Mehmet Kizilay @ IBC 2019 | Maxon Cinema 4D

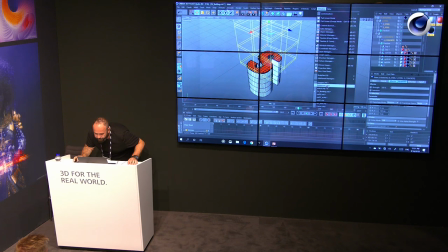29:08 Yep, there we have a crane moving right here.
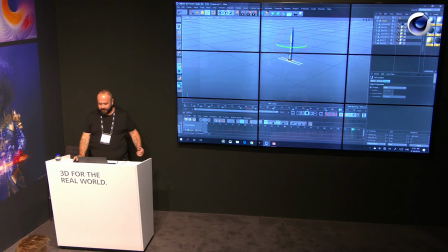29:18 This looks easy already, but still, I'll just try to show how we achieved that. Oops.
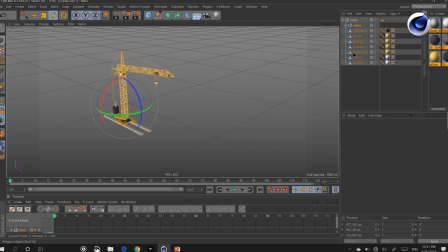29:32 Delete all the keyframes. What I did was basically, I have this moving part, and I had the position itself, yeah? I just select two of them, put a keyframe there, and turn on automatic keyframing.
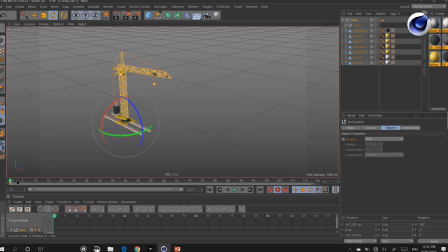29:47 So what we did was basically just go along the timeline, move a little bit, go further, move, very basic movements, just right and left.
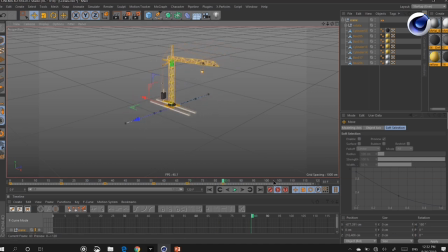And Cinema 4D is creating the keyframes for me. And then go back, maybe choose the rotating parts,
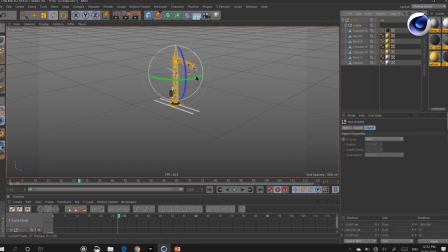30:17 rotate, go along, oops, rotate, go along, rotate. You understand what I'm doing. So, very simple. Just a solution for the whole thing.
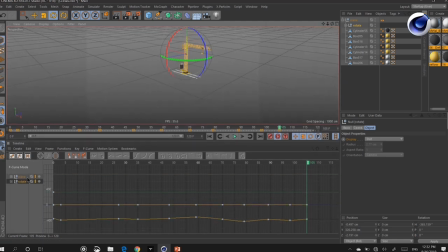30:38 And when you basically do that trick again that we did before, select everything.
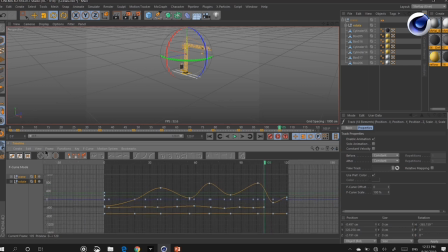30:49 Oops, yep. See everything right here. And if you just use the step interpolation, there we have our
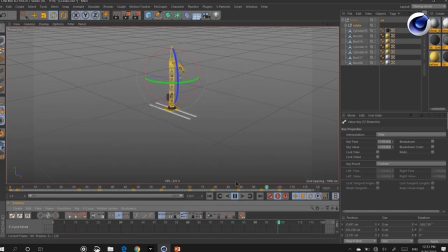31:02 time-lapse animation again. Same solution, a little bit different, you know.
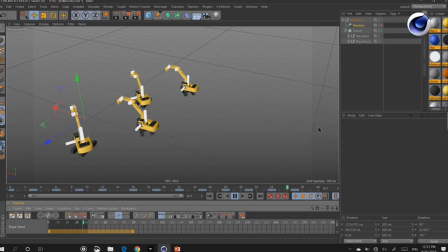31:06 Another way we come around with the thing was I had to,
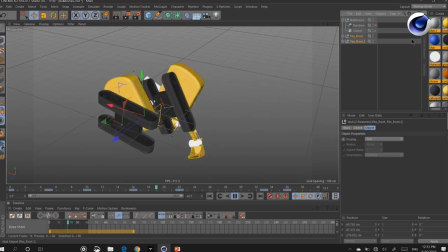31:14 the same way animated, these are like upside down right now, sorry. But if you just like put them inside a cloner,
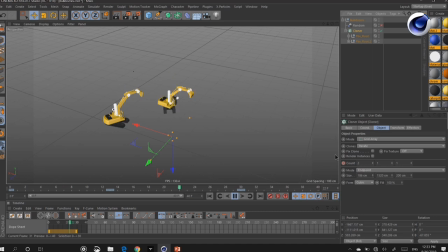31:21 what I did basically was animate the count so that they appear like in twos and threes and stuff. And animate the random effector seed. There we have. So they appear in random places with random rotations.
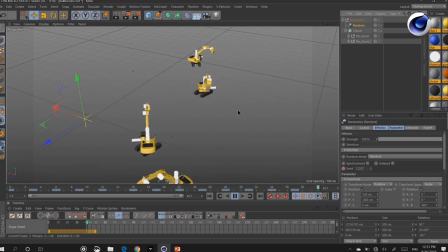31:39 And they're like, it's a time lapse, ongoing construction machinery kind of scene. Yeah.
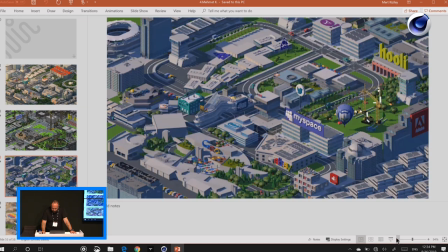31:50 At one point, actually, a client wanted us to, you know,
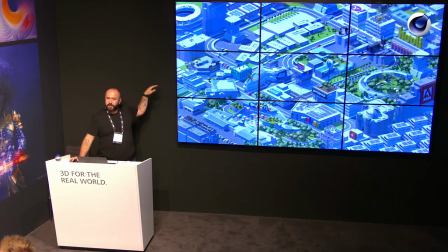31:56 make a plane go over the scene so that we can see the shadow over the city.
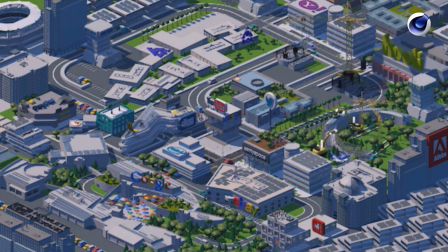32:01 And as you can see, we're just like started animating stuff, you know, the Google building is revealing there and the Google campus is like, you know, building up.
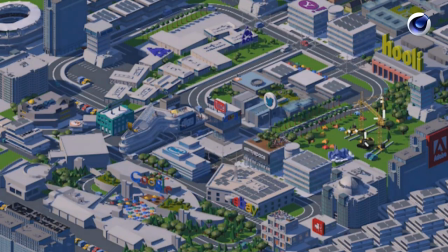32:09 We see Napster balloon going down and, you know,
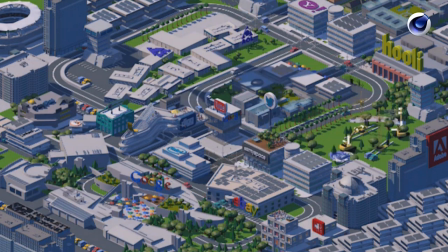32:13 YouTube is bought by Google, achieved by Google, and it gets bigger when it's bought by Google and everything.
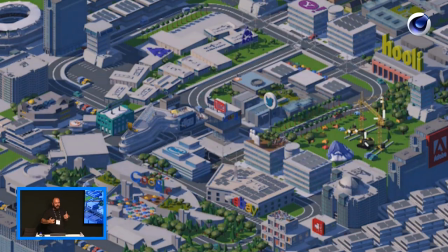32:18 So it's all like, you know, when I actually try to tell what's happening inside the frame, I'm like a, you know,
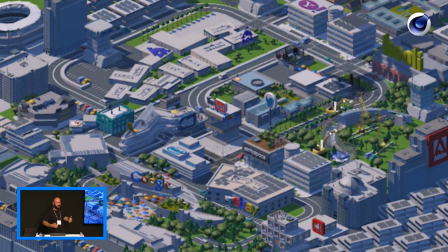32:26 football game announcer, you know, it's like a lot of things happening there.
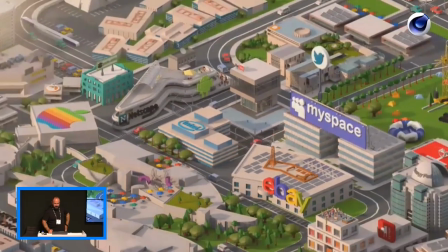32:29 And this one, basically, one of the work in progress is quite closer to the end.
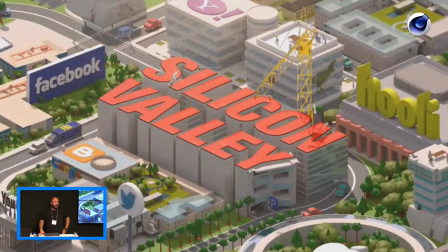32:36 And you can see many of the aspects, many of the objects animated, and we basically revealed the Silicon Valley building.
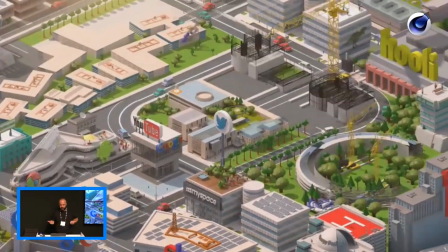32:44 But we were making some really major mistake here because we didn't feel like this was looking like a time-lapse animation.
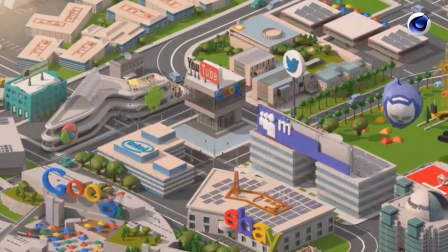32:51 And being inside the project so long, you just like missed sometimes the most obvious things.
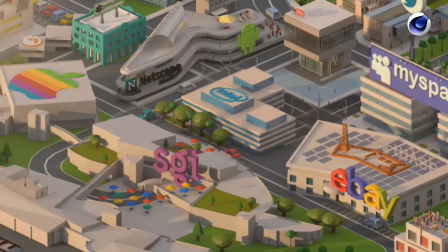32:59 And this was actually the time itself, you know. This is only one day being animated here.
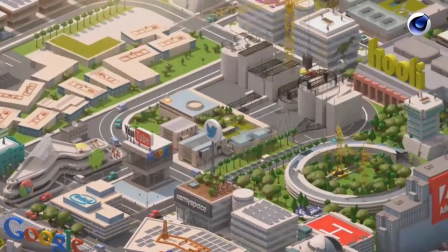33:05 You can see the shadows going one part to the other until the end of the video.
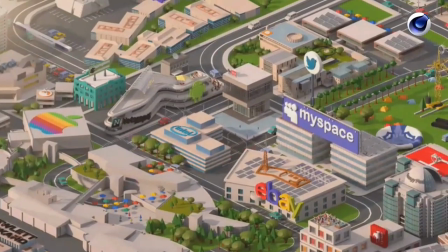33:11 So, but we didn't need one day, we need days. So we had to animate much more rapidly.
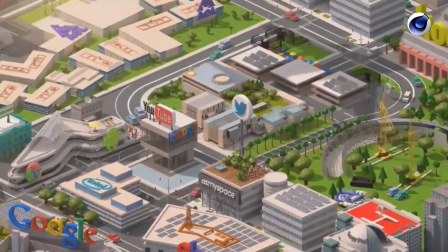33:16 And also the cars.